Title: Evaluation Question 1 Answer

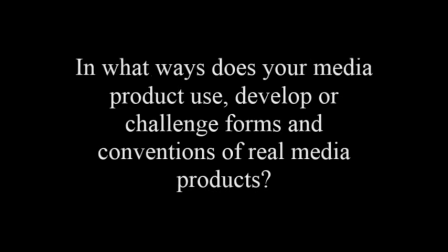(0:01)
After broad research into film openings in general, and also specific to the slasher genre, Sarah and I found what conventions to expect from a typical slasher film. We researched a mixed variety of film openings, such as Love Actually, The Matrix,
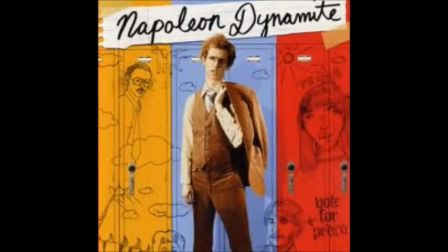(0:15)
Four Lions, Friends with Benefits, Napoleon Dynamite, With Nail and I, and Ferris Bueller's Day Off.
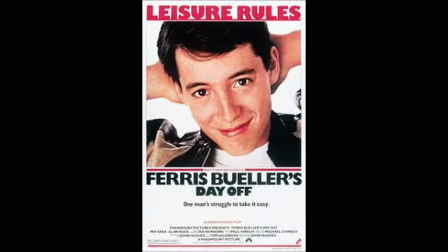(0:20)
This was our first research into film openings in general, not specific to the slasher movie type. All of these films use similar conventions despite the genre difference. For example, the opening shot was often an extreme long shot or establishing shot.
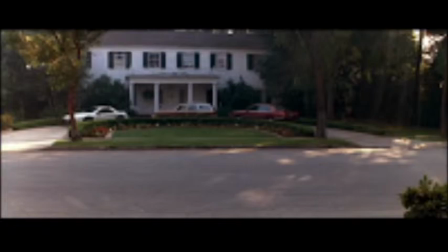(0:34)
This is seen in Ferris Bueller's Day Off amongst others. Another example of a general convention is about 5 out of 7 of these film openings included an audio bridge of a non-diegetic soundtrack from idents to titles, and which were carried out for about 30 seconds to 1 minute into opening scenes. We use this idea in our film opening.
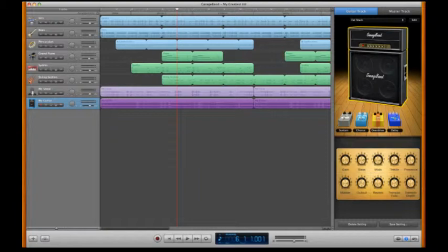(0:57)
We produced a soundtrack on GarageBand at first only on the start of the movie, i.e. the film within a film. This was because we were testing out our first attempt at a soundtrack, because neither of us had used GarageBand before.
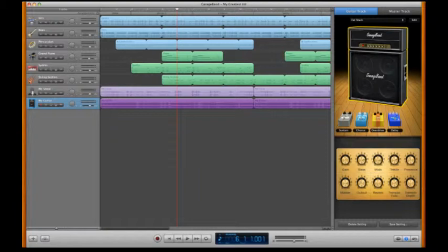(1:11)
This can be seen in our second rough cut. We then got feedback from this, and many people complimented the soundtrack and suggested we added one for the rest of the movie. We did this, and this linked to our genre research too, as many of the movie openings we saw had a soundtrack over the entire opening scenes. For example, from watching and researching into Trick or Treat's film opening, we saw that the non-diegetic music soundtrack played for a total time of 3 minutes 32 seconds, 42 seconds of which was played just over the titles. Trick or Treat is an example of the genre research we did. Another convention we found and used from Trick or Treat was the way in which the main character was portrayed.
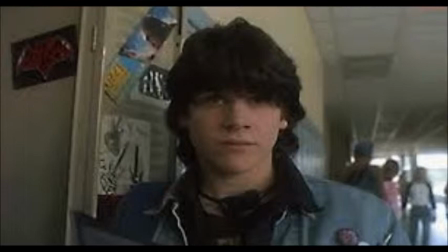(1:51)
In Trick or Treat, the main character is represented as an outsider through his bedroom, hairstyle and clothing.
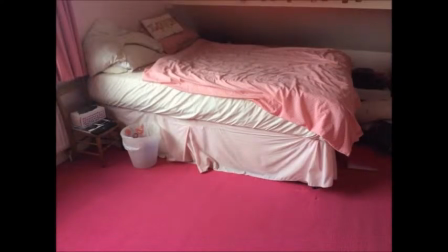(1:56)
We tried to signify and represent our screen character as vulnerable and naive through her teenage, pink, girly room and long blonde hair.
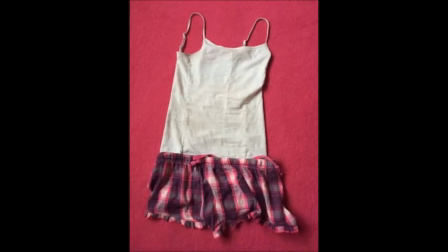(2:04)
However, we also used a tight strappy top and revealing pink shorts for her costume, which also signifies she is sexually active,
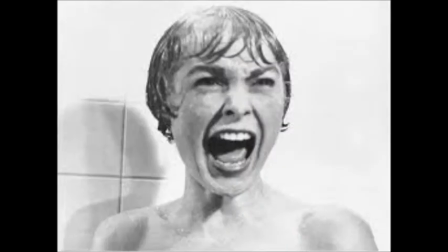(2:11)
to really emphasise her as the conventional scream queen character, which is very often seen in slasher films such as Halloween, Scream and Psycho.
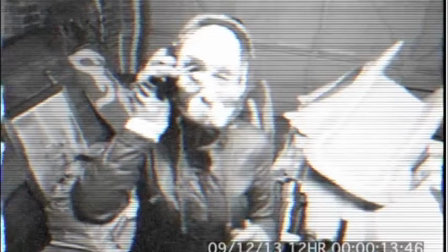(2:21)
Another idea we researched and developed was the idea of having a phone call between the scream queen and the killer, and also how the communication is represented through a television screen. We found the idea of the killer phone in the Scream Queen character from Scream, and decided to develop this further.
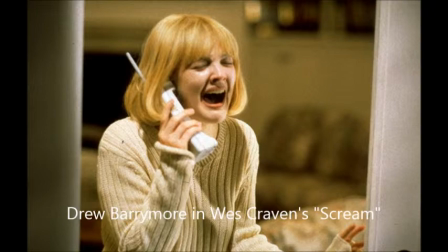(2:36)
We didn't really see such a specific thing as a phone call anywhere else, so we knew if we used this it would specifically reference Scream and make audience think back to Scream.
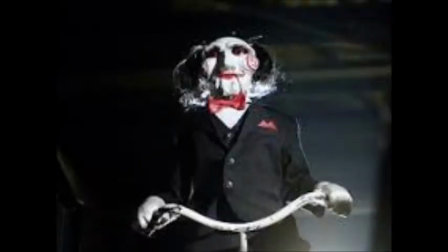(2:45)
We decided to warp the voice of the killer by recording our own voices and using an app to give it a deeper, sinister effect to it. We got this idea from Saw, as the Jigsaw Killer also does this. We also adapted from Saw the idea of having the killer on a television screen to really give a postmodern appeal and attract an audience of teenagers to young adults.
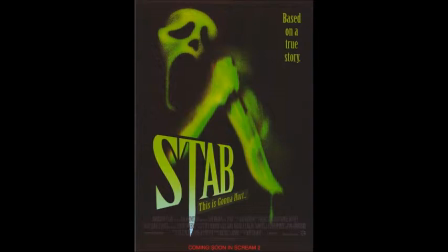(3:04)
Furthermore, this reflected Scream, as there is a film within a film in Scream 2 called Stab. This gives our film links to Scream and strengthens the intertextuality idea that we wanted to use. Our titles and title card were inspired from research into the opening titles from Scream. The title cards in Scream are represented with a white coloured serif font, highlighted with a red effect and on a black background. When the title card in Scream is shown, there is non-diegetic sound effects played over the top of noises from a phone and screams.
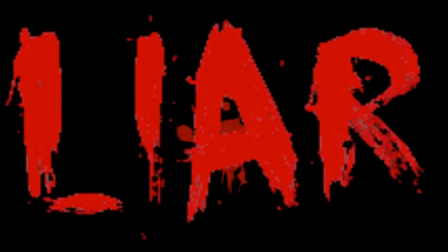(3:36)
We decided to adapt this idea as it further enhanced our intertextuality references throughout our movie opening, especially with our key movie inspiration, Scream. In our film opening, we tried to use very similar effects for the titles, and found phone sounds and a scream in Final Cut Pro, which we layered over the top of the title card.
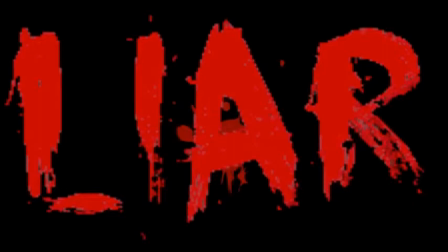(3:54)
However, for the title card lettering itself, we developed the idea further by animating the lettering of Liar, so that it looked like it had been written with blood on the screen, and animated blood dripped down from the word.